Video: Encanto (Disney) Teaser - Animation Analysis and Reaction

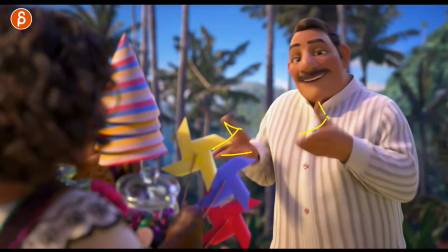1105s
down into a nice simplified shape always got the triangle shape in there into the
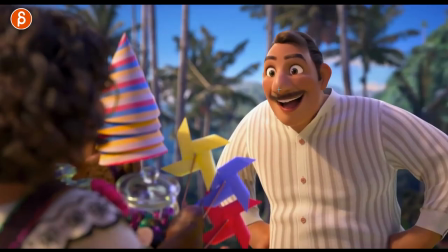1113s
expansion into that that'll settle doring with a slight
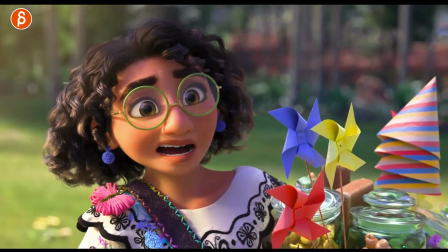1121s
hair sink too so good that's your hell pose with slight change even that it's nice to
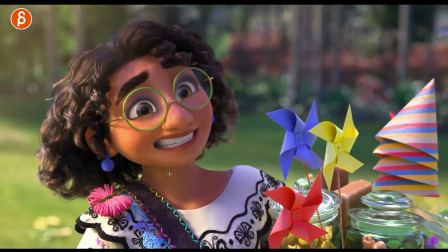1130s
get your thanks get the s with the closed mouth you got the slight
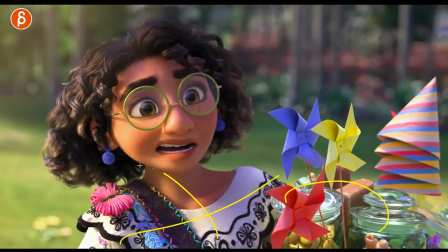1137s
again a symmetry she has the weight here so she has to lean over for the balance
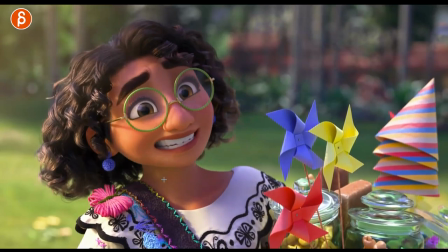1143s
it's great even so something like that short and subtle that's nice this is for you for you as
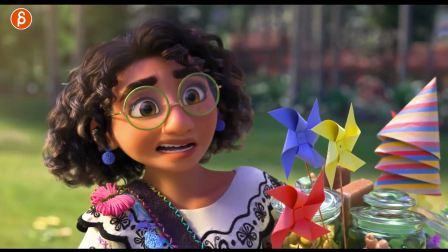1149s
in the students go through there and see how you blink get a little bit of movement already ever so slight ease in then we're not completely halfway we're slightly higher then you get your compression squish here you can see how it changes how we're closed but it still continues here
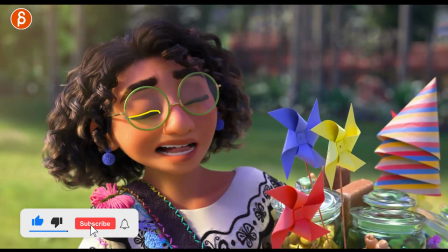1166s
and then you ease out of that an interesting shape look at that everything is sculpted it's so nice but even here
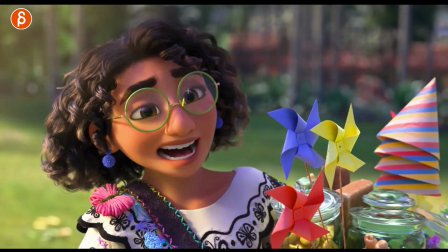1173s
you can see the difference in size you're still going to have asymmetry and then as it ends and eases in it doesn't bam doesn't mechanically just suddenly
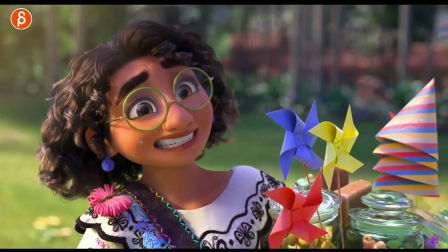1186s
stop it eases in a bit and then the movement continues on in the eyebrows so nice and then as this goes up here with the jaw
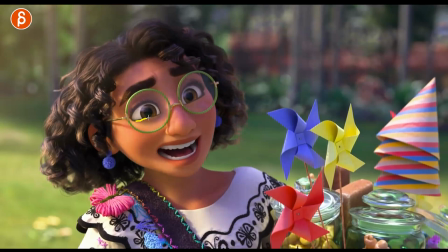1193s
it pushes up the the cheeks you can see the lower lid here going
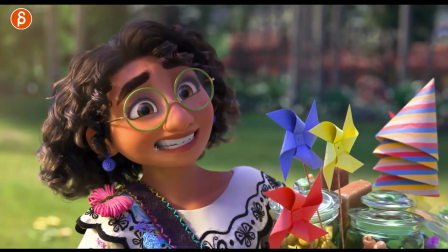1198s
up for a slight push all of that is pushing up so good telling you every time frame by frame you can learn so much all right presents
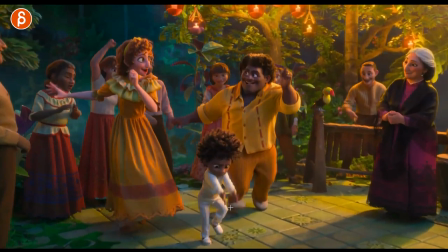1211s
oh boy complicated mechanics that'll take a long time i feel bad whoever
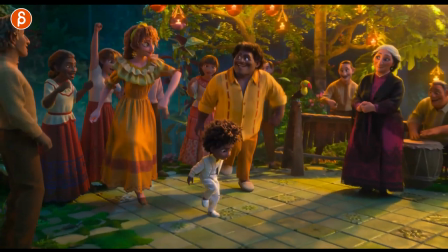1217s
animates this here unless it's like all right season animator you're doing this and maybe
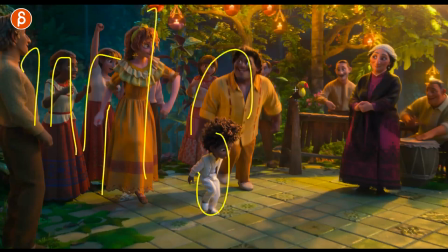1224s
this okay interns maybe this another intern just do that i don't know i don't know how it's broken up
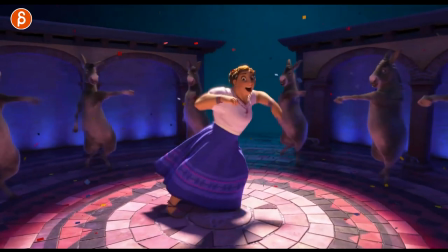1232s
this guy's really into it with the bird i love it all right we got dancing animals
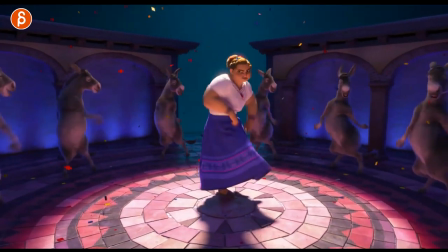1242s
that's an awesome facial shit look at this
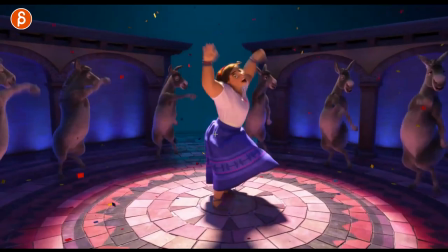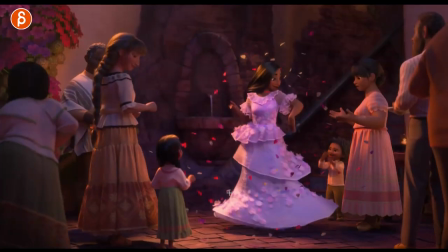1253s
that must be heaven for any type of person doing the simming cloth and hair it's like all right
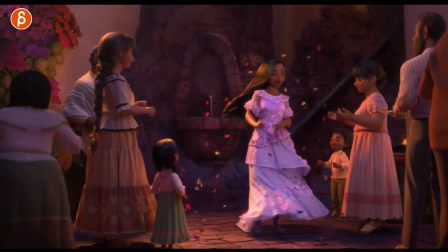1259s
can't wait to see how that turns now if you're doing this i would assume for us at least
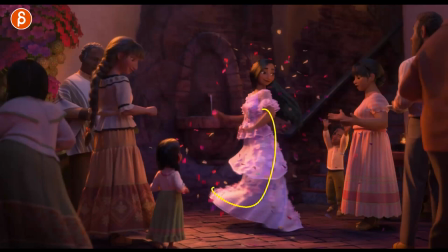1264s
at work when we have something like this right and you only have that curvature of the cloth and then finishing we would have to do what's called pre-roll so this would be 20 30 50 frames of actually animating backwards
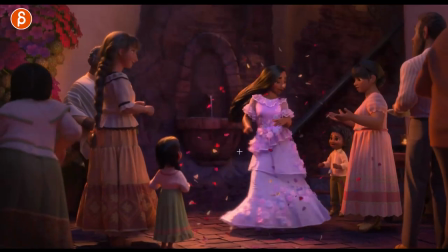1276s
so it's not this is the first frame of animation and then go because then the cloth would just be hanging and then it would just be you know drooping
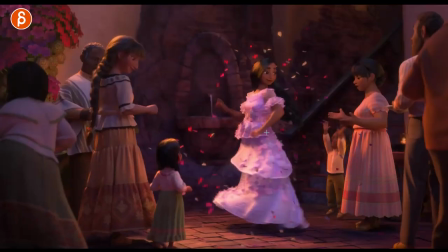1284s
and then getting pulled so in order to have this already happening you're gonna have to have free roll with the animation going backwards a little bit so the sim could
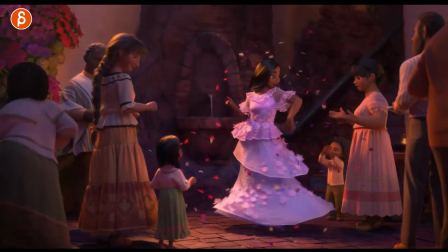1292s
start somewhere i mean again anybody doing this will know this anybody not knowing this this is why i'm saying this it's great though
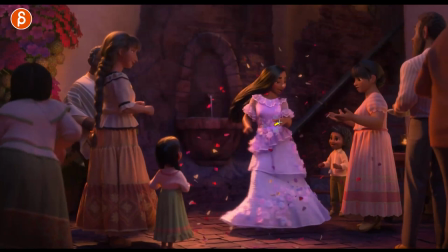1301s
nice dance look at the finger poses you're grouping there i love to say grouping
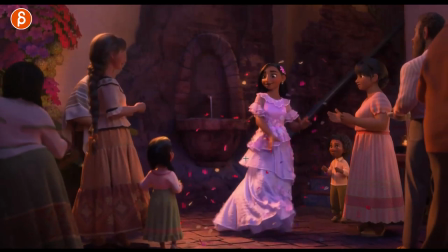1307s
nice look at that just the changes and the arm shapes and then with the drag so
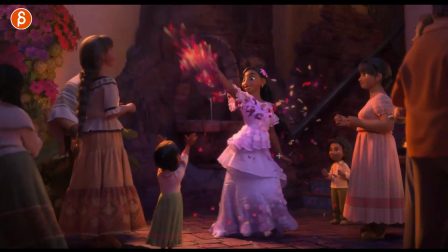1317s
great and even as this hand hold it's still there it still has the rhythm of the body in there just look at
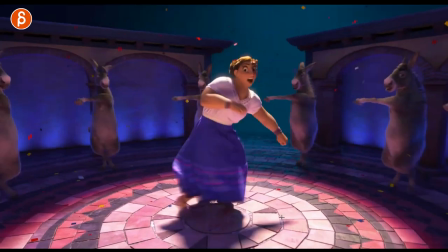1322s
just that move ready and and
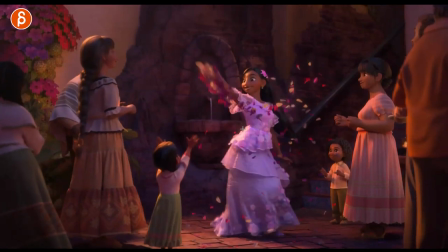1326s
it's so good what is this i'm gonna say butterflies no no butterflies get original songs
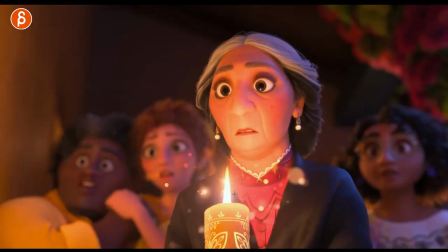1334s
that's another one where you can just go oh half blinks nice because not everything has to be a blink eases